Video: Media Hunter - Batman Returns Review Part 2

Alright, so throughout the movie we've seen a lot of penguins, in particular king penguins, African penguins, and emperor penguins. While they mostly used real penguins for the movie, the emperors were played by little people in costumes, while animatronics were used in large crowd shots, and CGI ones were used in overhead shots.
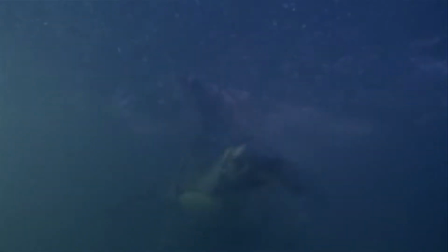These effects were also provided by Stan Winston and his studio, and it all results in some very amusing and very cute little death penguins.
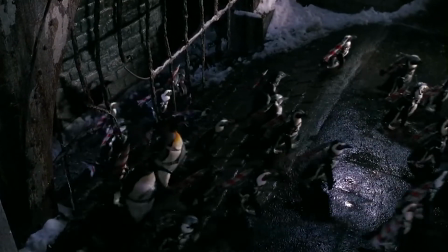Just look at them all, waddling into Gotham Plaza like that. They just have so much enthusiasm, it's infectious.
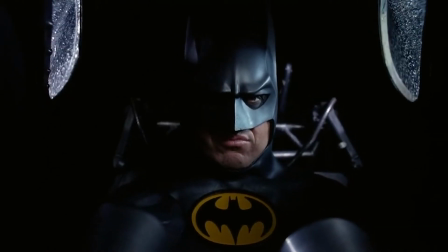You go, little guys! Anyhow, Batman races toward Penguin's lair in his Bat-ski boat and avoids some of their missiles.
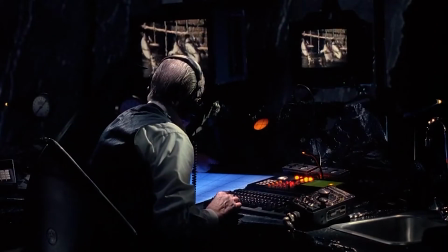Once he gets the coordinates to where most of them are, he has Alfred jam the radio frequency and they turn around.
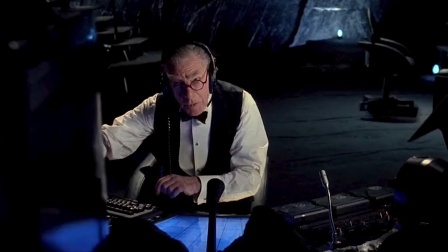I do like this scene, as it shows that Alfred is more than just Bruce Wayne's butler, as he is a huge help to Batman and his adventures in crime fighting.
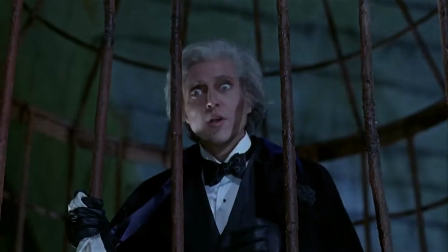Anyway, while the Penguin's distracted, Max tries to have the monkey hand him the key to his cage.
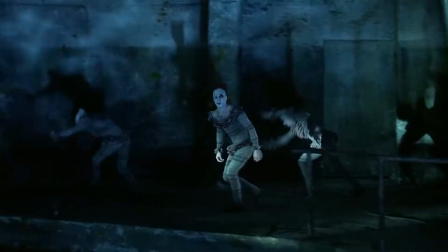All the while, Batman is getting close and the circus gang begin to abandon their boss.
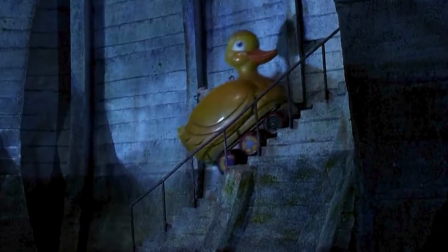Also, Penguin's duck boat is actually a car. Go figure.
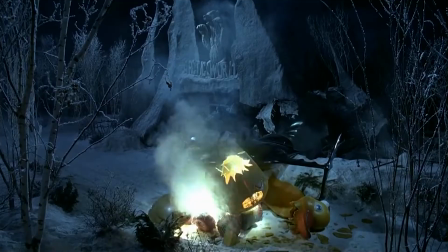Jeez, Batman! You could have killed him with that maneuver! So now it's Batman versus the Penguin.
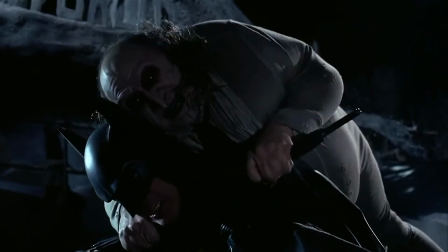You're just jealous because I'm a genuine freak and you have to wear a mask! But at least he doesn't kill people.
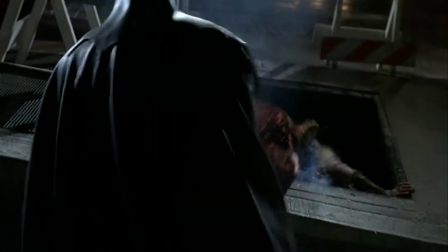Oh, Right, never mind.
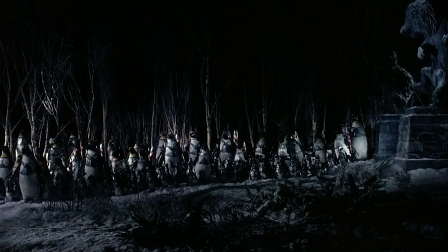Batman seems to trick Penguin with a remote controlling the Death Penguins, which ticks them off enough to try and get it back.
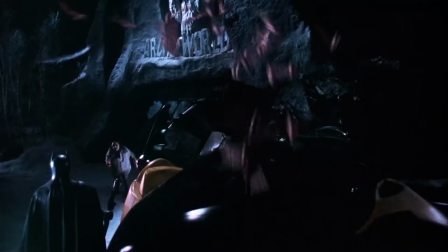And while he does, the Death Penguins only launch their rockets into the air while a swarm of bats come out of the Batsky boat and make him stumble backward.
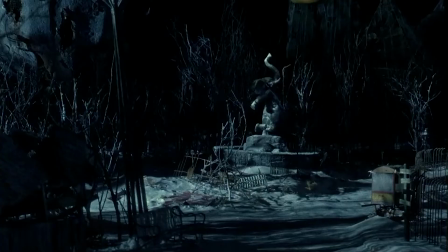As he falls, the rockets begin to destroy the zoo around them.
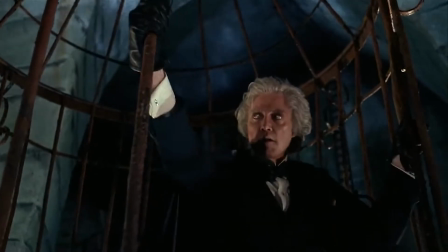Max is able to get the key from the monkey and freeze himself, but gets roped by Catwoman's whip.
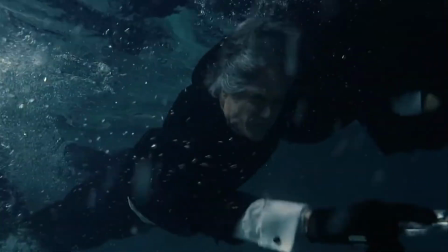Though he grabs the gun off that one dead clown guy while underwater, he still has to deal with a very pissed off Catwoman.
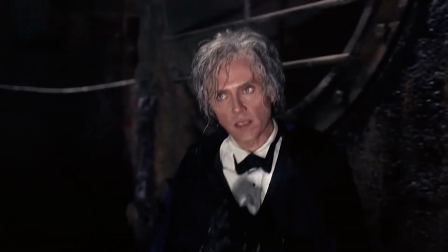I don't know what you want, but I know I can get it for you. With a minimum of fuss.
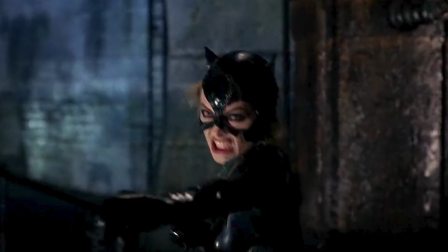Okay, I think it's time we finally talk about the reason for Catwoman's look in this movie.
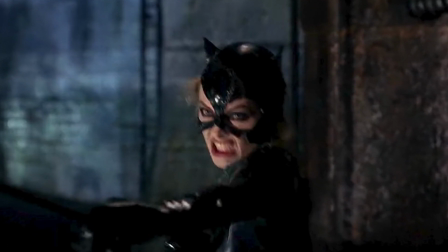The white stitching in the costume is meant to represent her damaged psyche after the trauma caused by her near-death experience that made her become Catwoman.
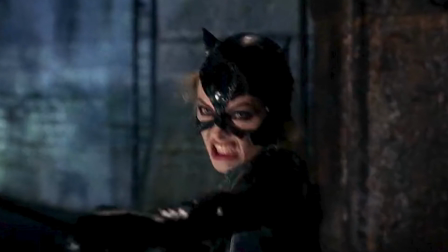The more the stitching unravels and the costume comes apart, the more unhinged and desperate she becomes.
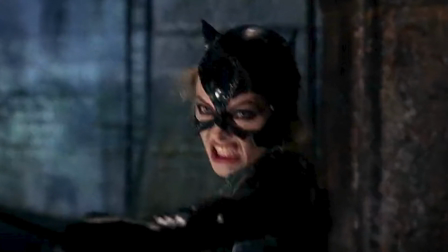She feels that if she doesn't do this, Max will just get away with everything and there's no way she can live with that.
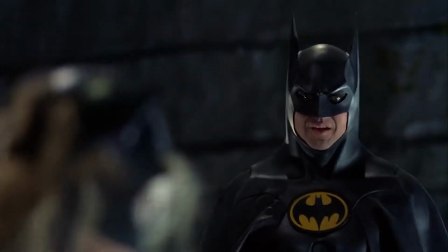Batman tries to convince her not to kill him, since he and her are the same, and even shows her his real face,
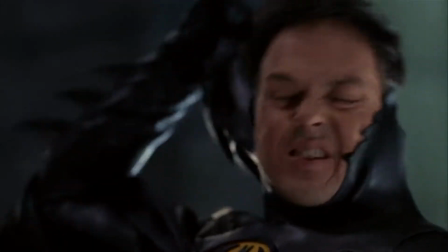with his black eye makeup suddenly disappearing just before he rips his mask off.
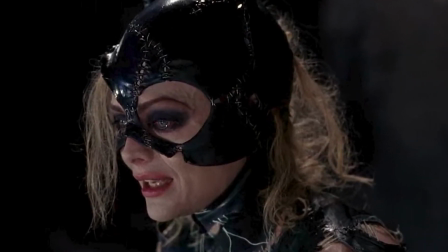Oops. Despite Selina wanting to be with him, she knows she can't have a happy ending and claws his face.
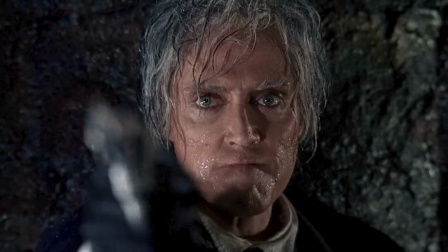Max, slowly realizing who they are, shoots Bruce while Selina taunts him into shooting her,
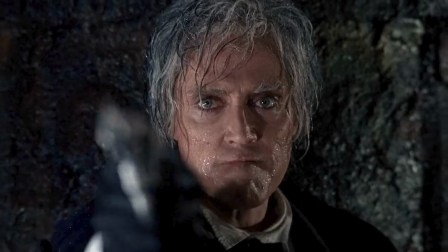since, having died so many times, she has 6 lives left.
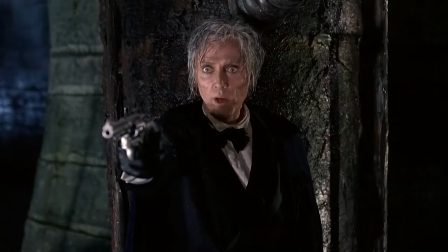One way to find out.
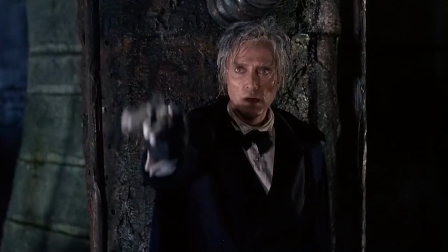Damn! Well, she still seems okay. Dude, stop!
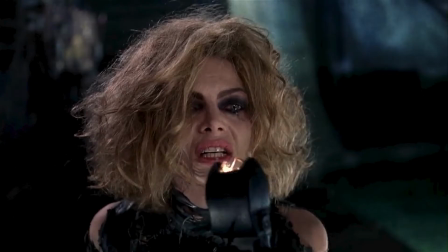Can't you see the poor girl's had enough? Oh, and remember that taser she picked up earlier?
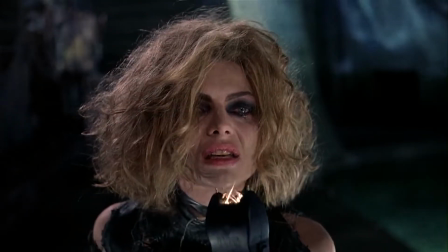How about a kiss, Santa Claus?
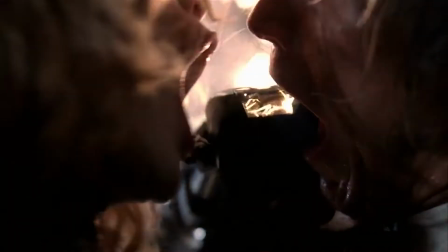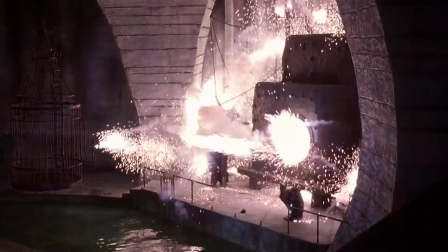Well, that was a rather shocking development. Really?
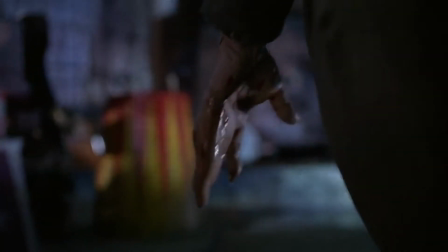Nothing? Okay. Oh, and Penguin's still alive, and he's drooling green blood, it seems.
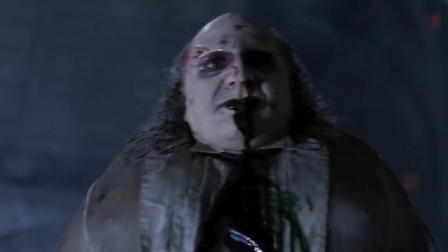Shows how much of a monster he really is. Well, at least he looks better than what happened to Shrek.
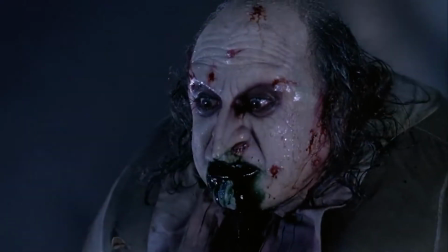But despite his efforts, he cannot kill Batman.
A cold drink of ice water.
Man, everyone Batman fights in these movies seems to die painfully.